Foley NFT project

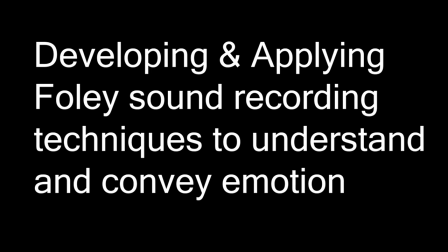2s
developing and applying Foley sound recording techniques to understand and convey emotion.
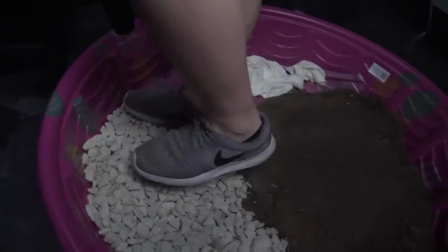9s
Recording dialogue on set is an important component of creating a story that develops emotion.
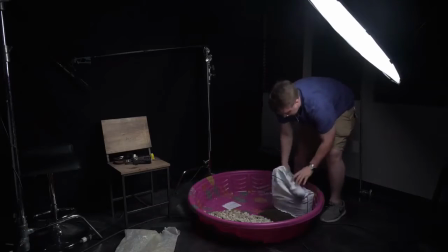15s
However, to complete a soundscape, you have to master the use of wild tracks and Foley to effectively create the desired atmosphere of a piece.
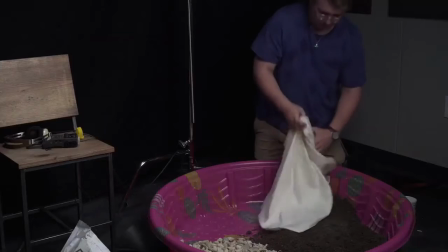25s
The majority of extra sounds you hear on screen are not actually recorded at the same time as the camera is operated on set.
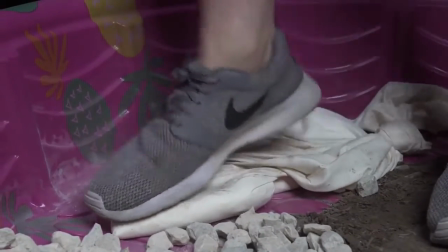32s
This is largely down to the fact that through processes of Foley, you can generate a better quality of sound compared to recording everything on set.
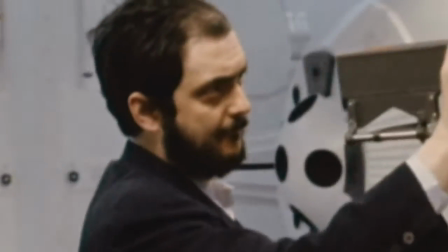41s
Some of the earliest but most effective uses of Foley came through the pioneer filmmaker Stanley Kubrick.
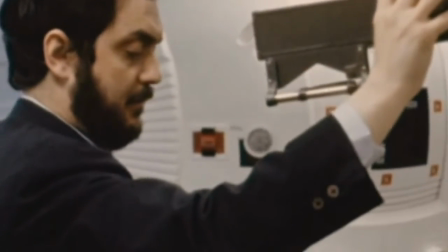47s
Here's a clip from the film Spartacus.
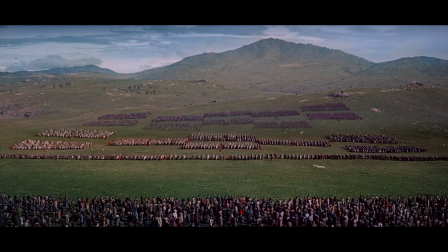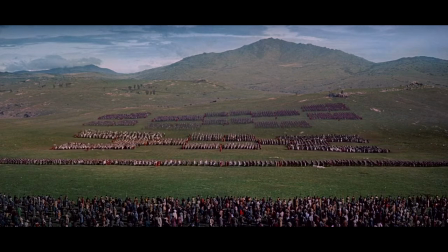In the culminating battle scene, the sound effects recorded had not produced the desired effect.
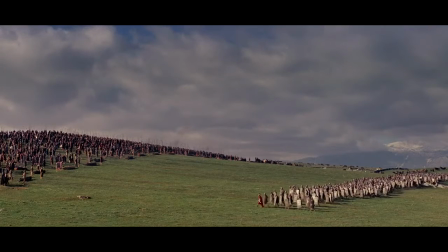77s
Kubrick had to find a way to create the sound of armour, mixed with the music, to complete the soundscape of war.
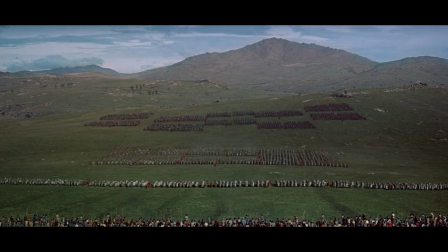84s
Amazingly, they recorded a collection of keys together, which when mixed in, filled the sound effect of the armour perfectly.
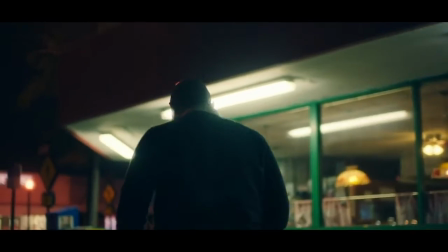92s
In contemporary cinema, Barry Jenkins' Moonlight has hugely inspired me for my own future projects. His harsh, unsettling soundscapes are amplified by striking uses of Foley.
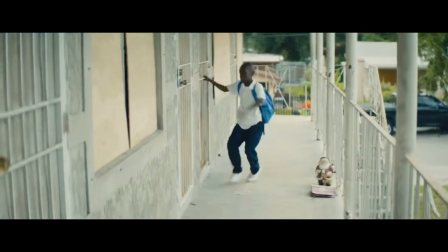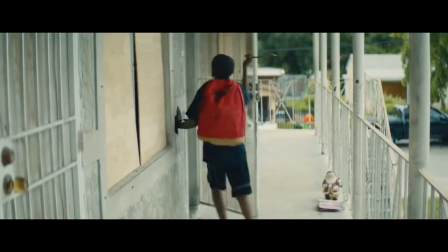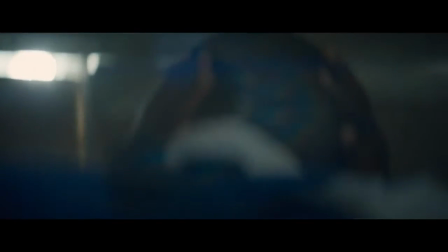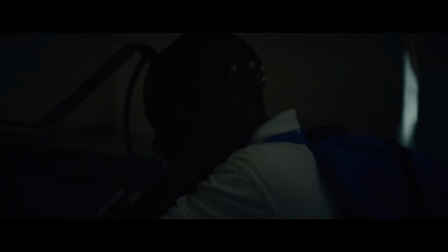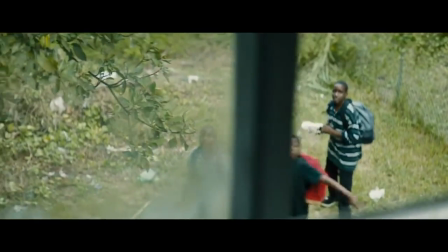131s
My own skills in Foley are limited, but through the completion of this project, I feel as though I have a wider knowledge in sound design as a whole now.
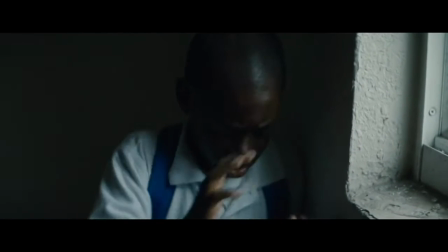141s
To highlight the benefit and importance of Foley, I've recorded 3 short scenes where no sound has been recorded at all.
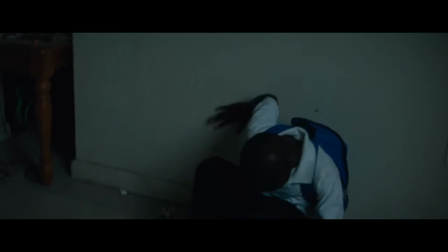148s
Through different methods of Foley and wild track, I aim to completely manufacture a soundscape from scratch.
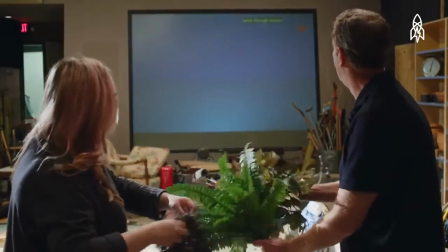155s
The biggest problems that I've encountered while making the scenes is making them sound natural.
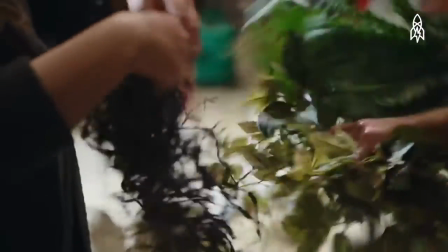161s
It's an interesting experiment either way, as you can see how far you can go with just Foley and wild track alone.
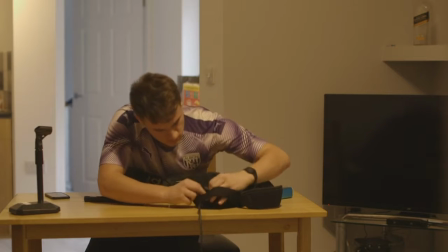168s
In my setup, I wanted to use the bare bones and create it in the simplest way possible.
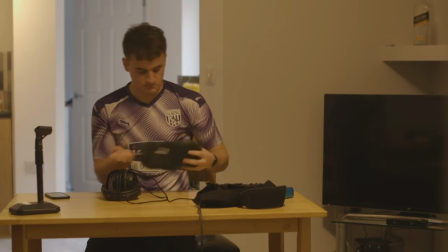174s
I made sure my room was as quiet as possible, but I wanted to record sound in the living area to match the acoustics and locations of my short scenes.
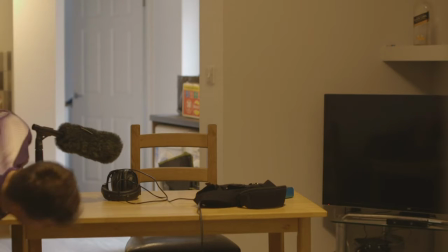184s
Using a shotgun mic, a stand, a Tascam for mixing, and many different items to make sounds, I had my basic setup.
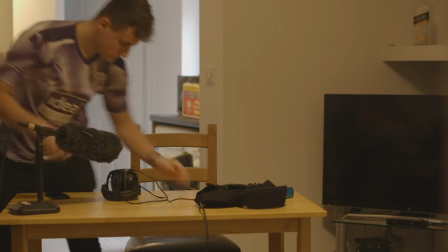193s
I formed a large database of sounds, mainly with household items, food, and various other objects.
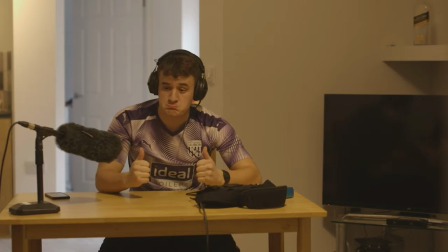200s
Some I used, some I didn't. I had to create a range of different sounds, trying to use a layered effect to my scenes.
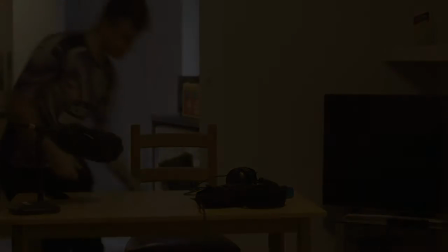209s
So, let's take a look at the methods I used. Here, I use keys.
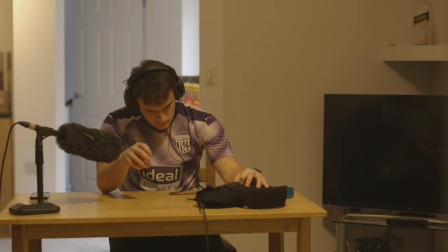216s
Keys are a really versatile tool, as seen with Spartacus. In this case, I use them to recreate the sound of broken glass underfoot.
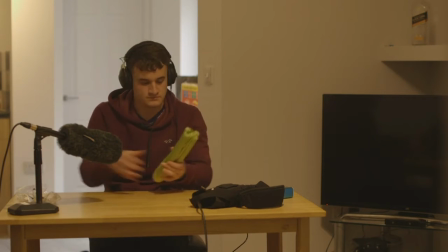226s
Celery is well known and well used in the film industry as a component of Foley.
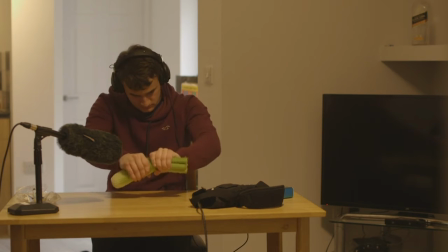231s
I wanted to utilise its qualities in making loud, cracking sounds and doing something with that.
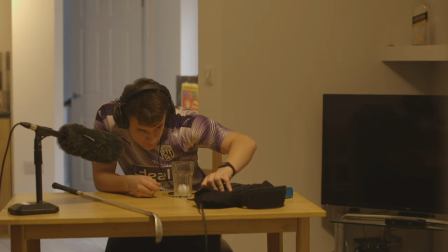237s
One of my scenes takes place on a golf course. After playing around with various ways of making the sound of a ball going into a hole, I found that simply using a golf ball and a medium-sized cup was the most appropriate.
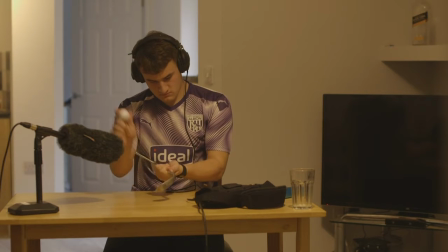251s
Also, using a golf club and hitting it with a golf ball at different amounts of power with my hand worked all the same way in recreating the strike of a golf ball. I took inspiration for a golf scene from Happy Gilmore.
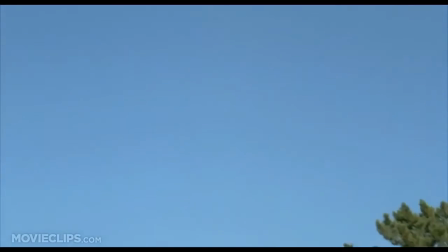266s
Even though it's by no means a classic film, the high quality of Foley used helps to put you into the location and feel immersed in the action.
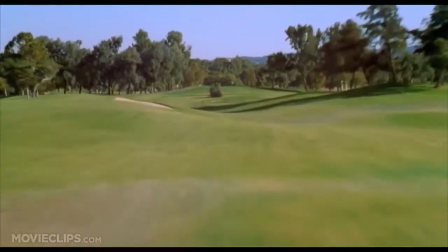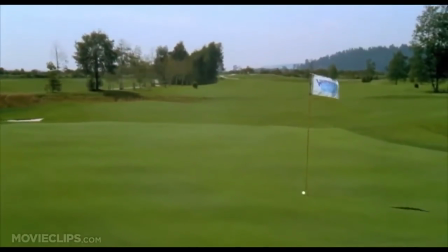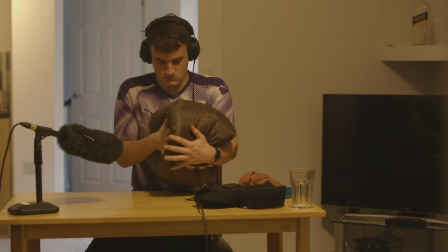286s
One of my scenes needed a gunshot sound effect, and this proved the hardest throughout the project. I experimented with hitting a beanbag at first, but it just wasn't giving me what I needed.
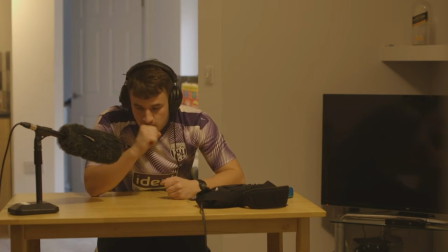299s
I experimented with my own voice to create the gunshot sound effect. I found this to be the best of what I had really. When adding on some reverb and bass, it sounded a lot more authentic than the beanbag.
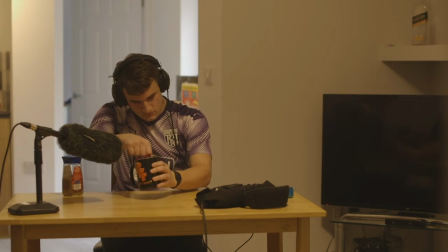311s
For another scene, I needed to match up sounds of the kettle and the stirring of coffee. This was the most straightforward of my Foley methods. Simply, I'm trying to make it as naturally sounding as I can.
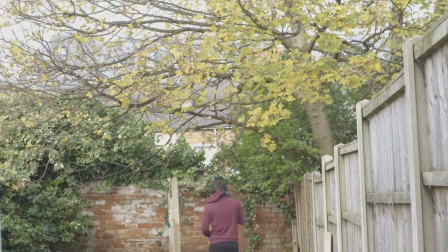325s
I needed some windy atmos to match the feeling of the golf course. So at the windiest time of the day, I hung around by the tree, breaking branches and shaking the tree to try and layer some sounds together. With the key sounds recorded, I'll now be showing all 3 scenes, breaking them down afterwards.
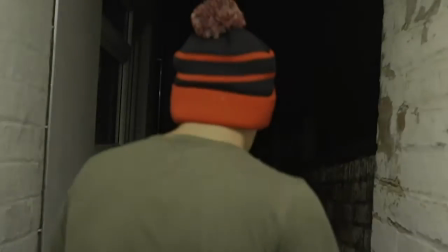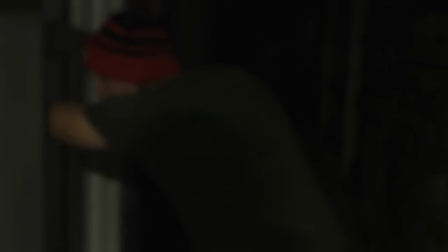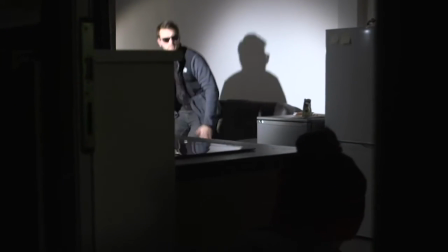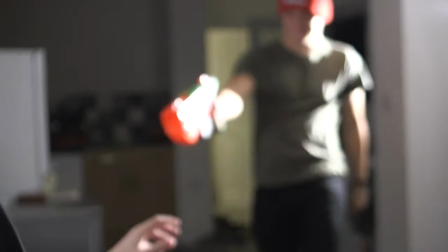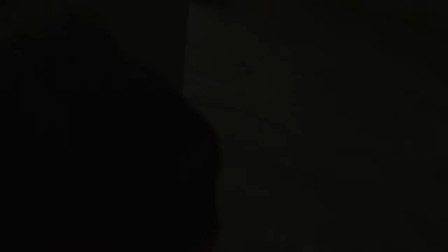371s
This scene proved the most problematic for me,
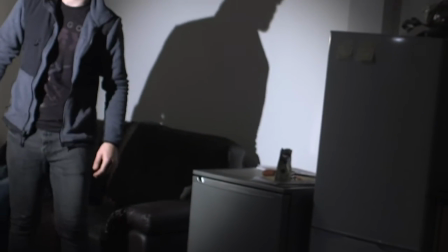374s
mainly due to the fact that I struggled to make my voice sound authentic enough, even after adding reverb.
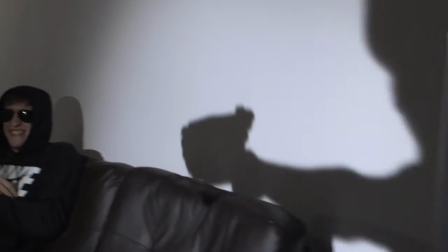381s
The scene just seemed to lack substance,
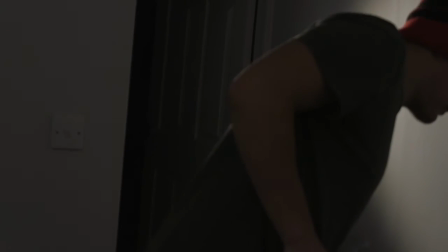385s
and in the future I would layer it with even more noise, as it just seemed off slightly.
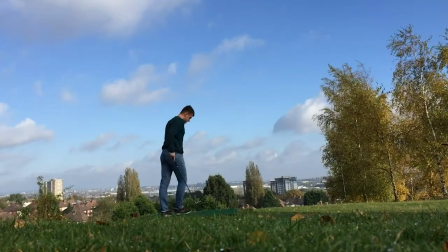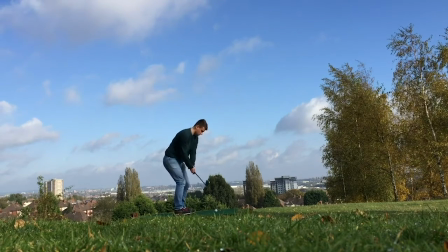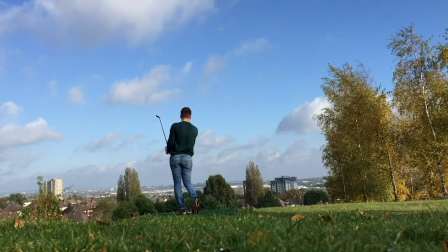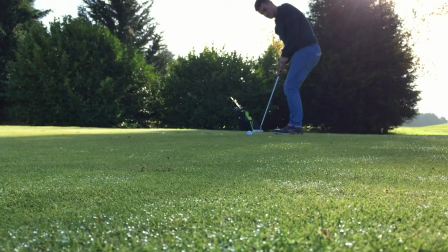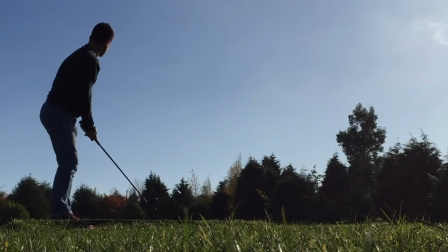425s
The golf scene came out slightly better than the gunshot scene, but I still feel like there was something missing.
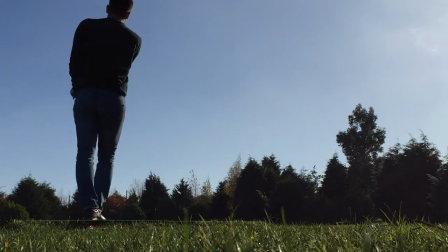432s
The addition of my own voice and clapping didn't really work or fit with the piece, but I was happy with the striking sound of the golf shot.
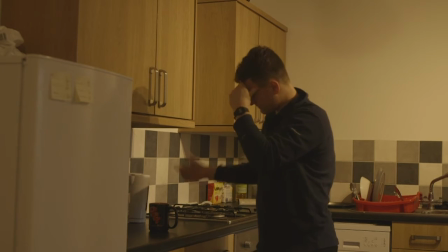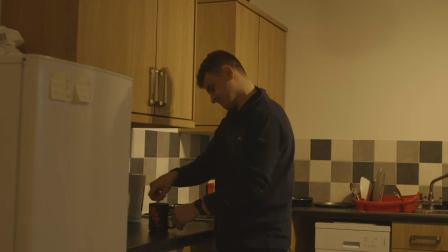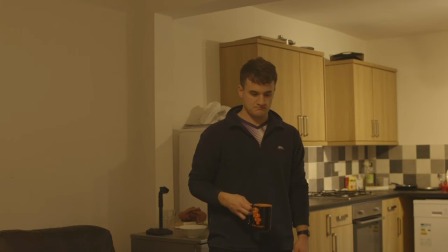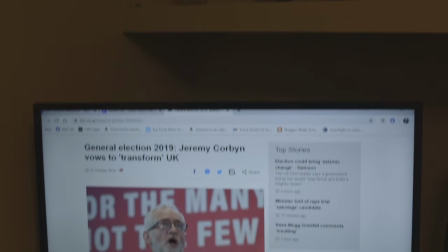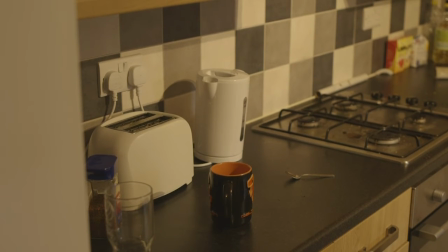479s
Taking the silliness out of the Corbin piece aside, I feel as though the Foley worked the best this time.
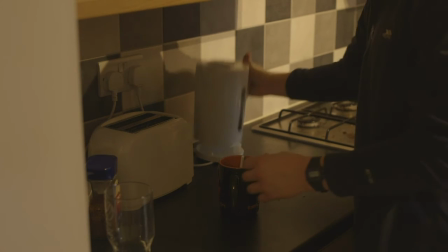484s
It was the simplest to make, and therefore needed the only simplest of sound effects. I was especially content with the celery's impact of a broken bone.
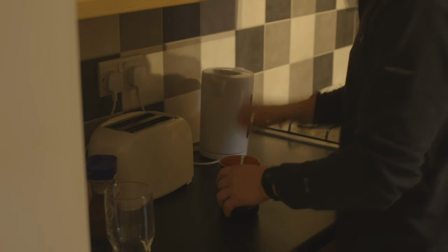493s
I feel that worked. On the whole, I'm content with my work.